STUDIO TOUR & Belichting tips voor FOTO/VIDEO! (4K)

Het is een hele vette studio, maar niet die van mij.
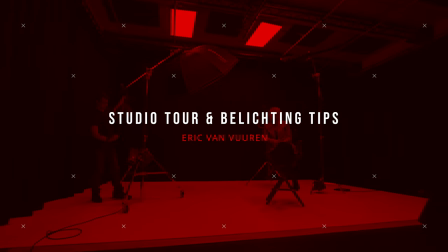Welkom bij alweer een nieuwe video. Mijn naam is Erik van Vuren en welkom in de studio van Olaf Robbesen. Olaf is een gaffer, daar heb ik vaak genoeg mee samengewerkt. En een gaffer is iemand die je inhuurt op het moment dat je een foto of een videoshoot doet. En je wilt iemand anders volledig dat licht laten verzorgen, dan huur je zo'n iemand als Olaf in. Hij heeft nu ook sinds kort zijn eigen studio. Dus het bovengedeelte, keukentje, omkleedgedeelte, fysiëngedeelte. Daar komen we zometeen allemaal wel op. Maar ik wil gewoon heel graag een keertje bij hem kijken wat de Joel heeft gedaan. En ook te kijken of hij ons een paar tips kan geven met betrekking tot licht.
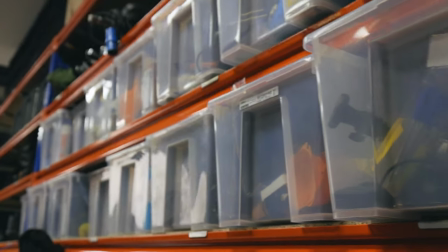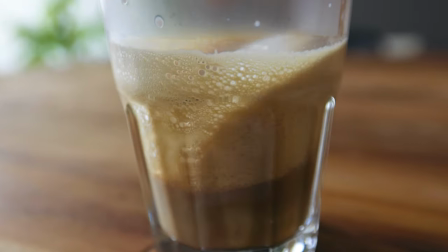Je eigen studio. Ja, waarom? Dat wil ik inderdaad wel weten, ja. In de productiewereld vind ik het gewoon fijn om gewoon te kunnen werken in een huiselijke omgeving. Thuiskomen, lange uren, lange dagen. is gewoon lekker als je gewoon ontspannen je op je gemak,
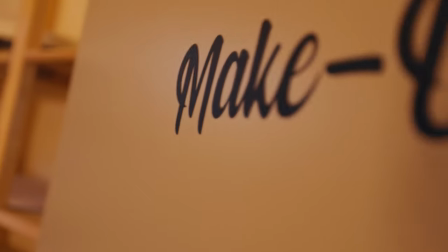1:08 op je plek kan voelen waar eigenlijk alles gewoon voor je geregeld is dus dat betekent voor de fysici een verstelbare tafel naar de juiste hoogte,
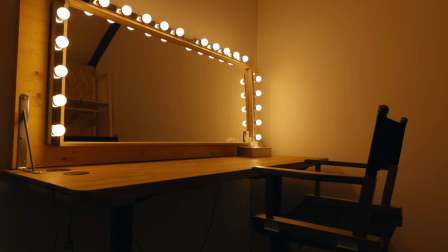1:14 dat je aan het einde van de dag lekker kan gaan staan één grote lunchtafel, waar iedereen met het hele team zeg maar gewoon één onderdeel is,
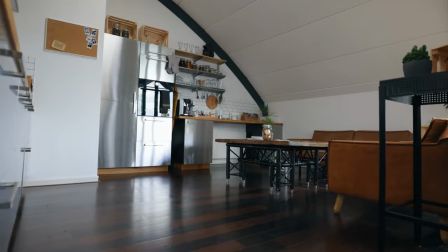1:21 iedereen is gelijk goede keuken, waar je gewoon een heerlijke verse warmteens uit kunt halen nou, zo zijn er nog veel meer dingen waarvan ik zeg je wilt op maak je het van mij, net en vast
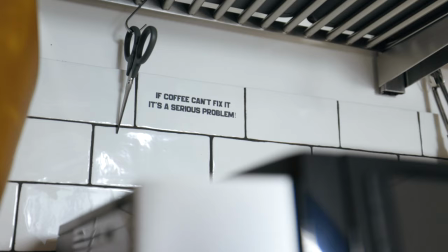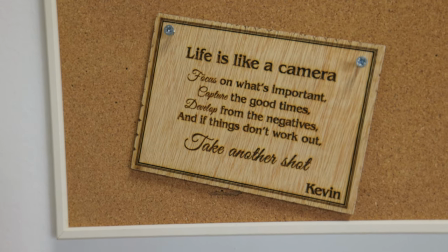en als we dan studio beneden eens even naar binnen gaan Dan zie je het. Hele fijne, vette ruimte. Gigantisch veel gordijnen langs de zijkant. Dat is niet voor de sier. Aan de ene kant wel natuurlijk. Maar veel belangrijker. Dat is megadik stof. En dat helpt eigenlijk om de geluidskwaliteit veel meer te verbeteren. Ook aan plafonds die allemaal op panelen zitten. Die zorgen er juist voor dat je hier dus niet alleen een hele fijne fotoshoot kan doen. Maar ook video. Dus niet alleen dit soort dingen. Maar ook veel grotere producties. Dan hoor je het al. Er zit echt geen echo of galm in. Waar je bij andere studio's dat wel heel erg hebt. Ik kan het dus nu vooral op twee manieren deze studio gebruiken. Als je deze gordijn nog eens helemaal weghaalt. Zit er een mooie witte limbo muur in. Ja weet je. Ik heb al eerder met Olaf gewerkt. Het is echt een hele technische jongen. Die heel goed weet wat hij wil. Ik kan ook wel zien dat hier heel veel energie en tijd in is gaan zitten. En ja dat betaalt zich terug.
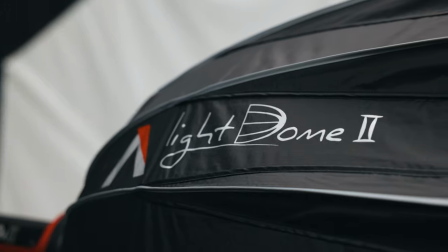En we willen jullie ook even in deze video. verschillende lichtsituaties laten zien. En of dat nou met één lamp of met meer er is, dat maakt eigenlijk niet uit. Het gaat er gewoon om hoe je met weinig middelen juist al een hele andere setting kan bouwen.
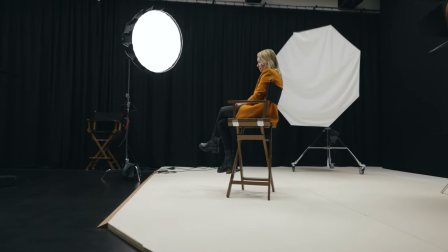2:55 En of dat nou voor foto of video is, dat maakt natuurlijk niet uit. Dit is dus de eerste setting. Olaf heeft die Aperture 300D opgezet en we doen dus nu even met een filmlamp, daglicht.
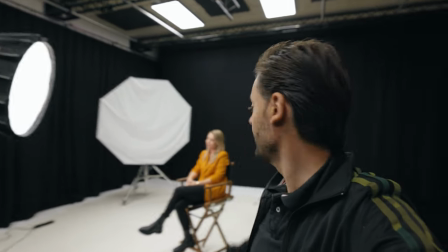3:03 Maar goed, dit kan net zo goed ook met een flitslamp zijn. Lot zet even model in de regisseurstoel. Ik heb Lotte camera hier zo de EOS R5 met 85mm opgehangen. En Olaf, vertel even, wat voor setting hebben we nu? Dit is eigenlijk heel basic. Softboxje op een hardere lichtbron. Wordt mooi zacht en diffuus.
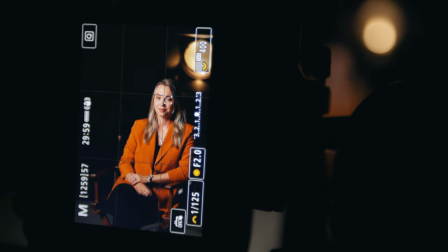3:21 We hebben op 45 graden staan en 45 graden naar beneden. Daardoor krijg je een mooi gecentreerde lichtbundel op je onderwerp. En wat afval ligt, wat mooi afvlakt naar de ondergrond.
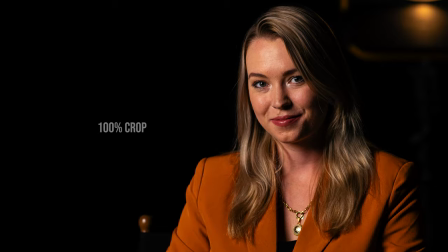Voordat jullie in de comments helemaal losgaan, ja, lekker makkelijk praten. Maar er staat toch een tweede en zelfs nog een derde lap in de achtergrond.
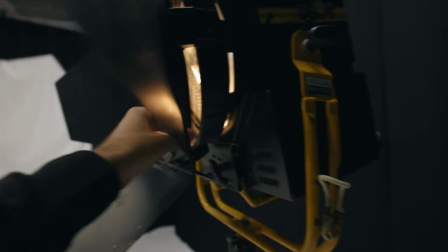3:42 Deze zijn alleen als prop. En kijk, dit is een hele mooie truc.
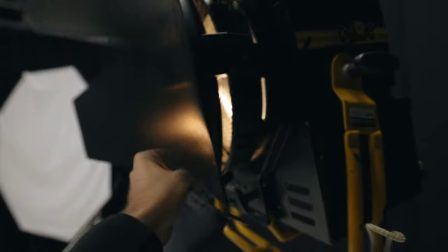3:47 Gewoon een lampje in een oude lamplever. Zodat we een klein beetje meer een setting hebben. En dat we een achtergrondje hebben in plaats van dat we natuurlijk gewoon een zwart doek hebben. Dat maakt het net even wat interessanter voor de foto.
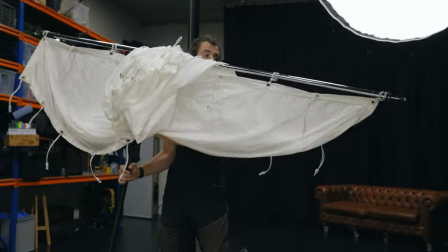Tweede setting. En mocht je nou afvragen waarom die foto's bij de eerste setting zo donker waren.